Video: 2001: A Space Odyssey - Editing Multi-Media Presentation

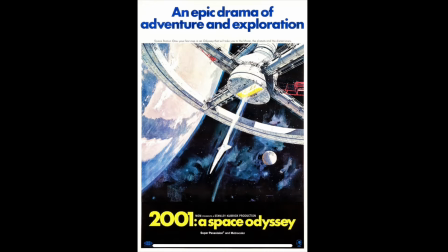Film editing is described as the technical part of the post-production process of filmmaking. This term is derived from the traditional process of working with film, which increasingly involves the use of general technology.
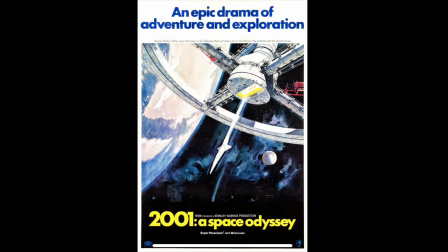The editing process is a long and time-consuming one, but it ultimately is what brings the film together in the end. In the movie 2001: A Space Odyssey,
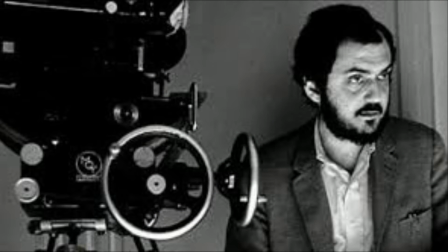co-written and directed by Stanley Kubrick, the use of editing is relied on heavily.
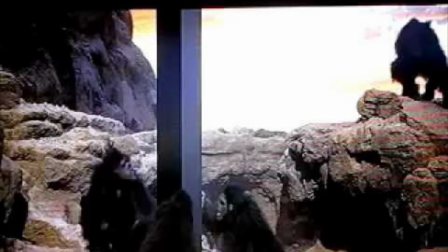In one of the scenes in the movie, you see apes in a cave watching the sunrise. The clip is very drawn out and looks kind of glitchy, which makes the audience question if this was edited this way on purpose. The scene opens up being dark at the beginning and with little function between the animals.
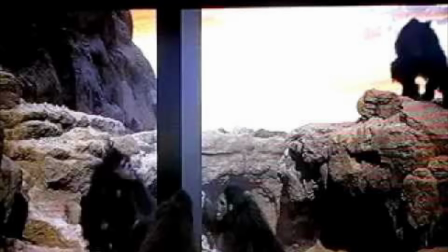However, it ends with a fully lit shot of the apes functioning similar to a human by slamming an animal bone against the rest of the bones, breaking them.
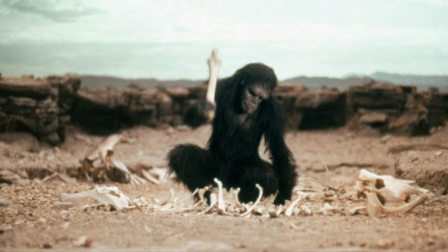While the ape does that, the scene flashes multiple times to that animal when it was alive being hunted and then falling to the ground.
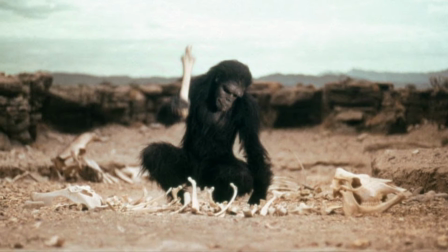This indicates the process of evolution.
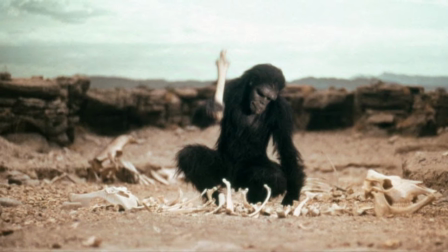Another scene similar to this one that indicates the evolution of humans is the Moon Bay sequence. Both of these scenes also rely heavily on music as well as editing to get their point across.
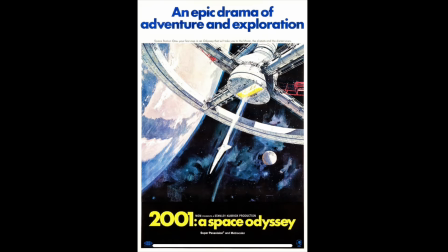In the beginning, there is no music, and it grows more and more, adding suspense towards the end.
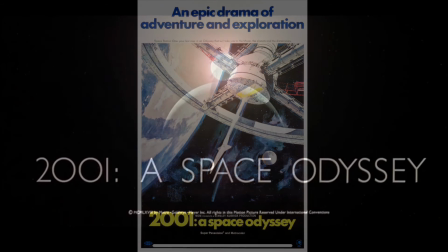The opening scene of a movie is what draws the audience in and can sometimes make or break the movie. In The Space Odyssey, the opening scene is very creepy at first. The shot of the barely visible moon appearing in front of the Earth while the sun rises over it and takes up the shot. The sun's barely visible but is seen peering over the Earth in the background. A song and poem is being read during this time about the evolution from ape to man and finally from man to Superman. Jim Emerson from the journal Opening Shots says, "Already Kubrick is telling us exactly what will happen in the next couple of hours just from the music." The opening scene sets up a tone for the rest of the movie. Another great scene that I jotted down showing off Kubrick's intense editing style was of the astronauts shooting the reverse scene.
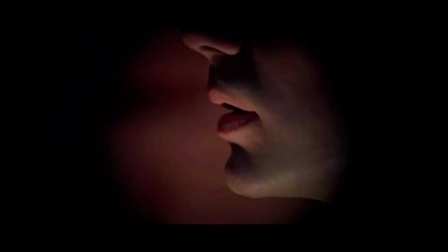The scene is just of their lips talking, but the audience cannot hear what they're saying due to the loud noise playing over them. This makes for a very intense scene, and the audience is left wondering what the two men are discussing.
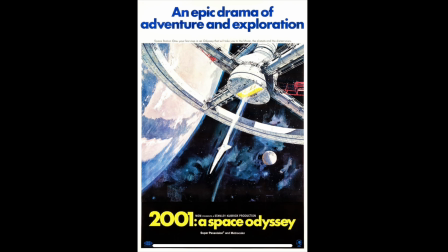Editing is a crucial part to every movie. In fact, without it, a movie wouldn't even be possible. Kubrick uses different editing styles to make each of his movies unique but still clear, such as his other movies like Dr. Strangelove and The Shining. With the combination of shots and music, 2001: A Space Odyssey became a hit.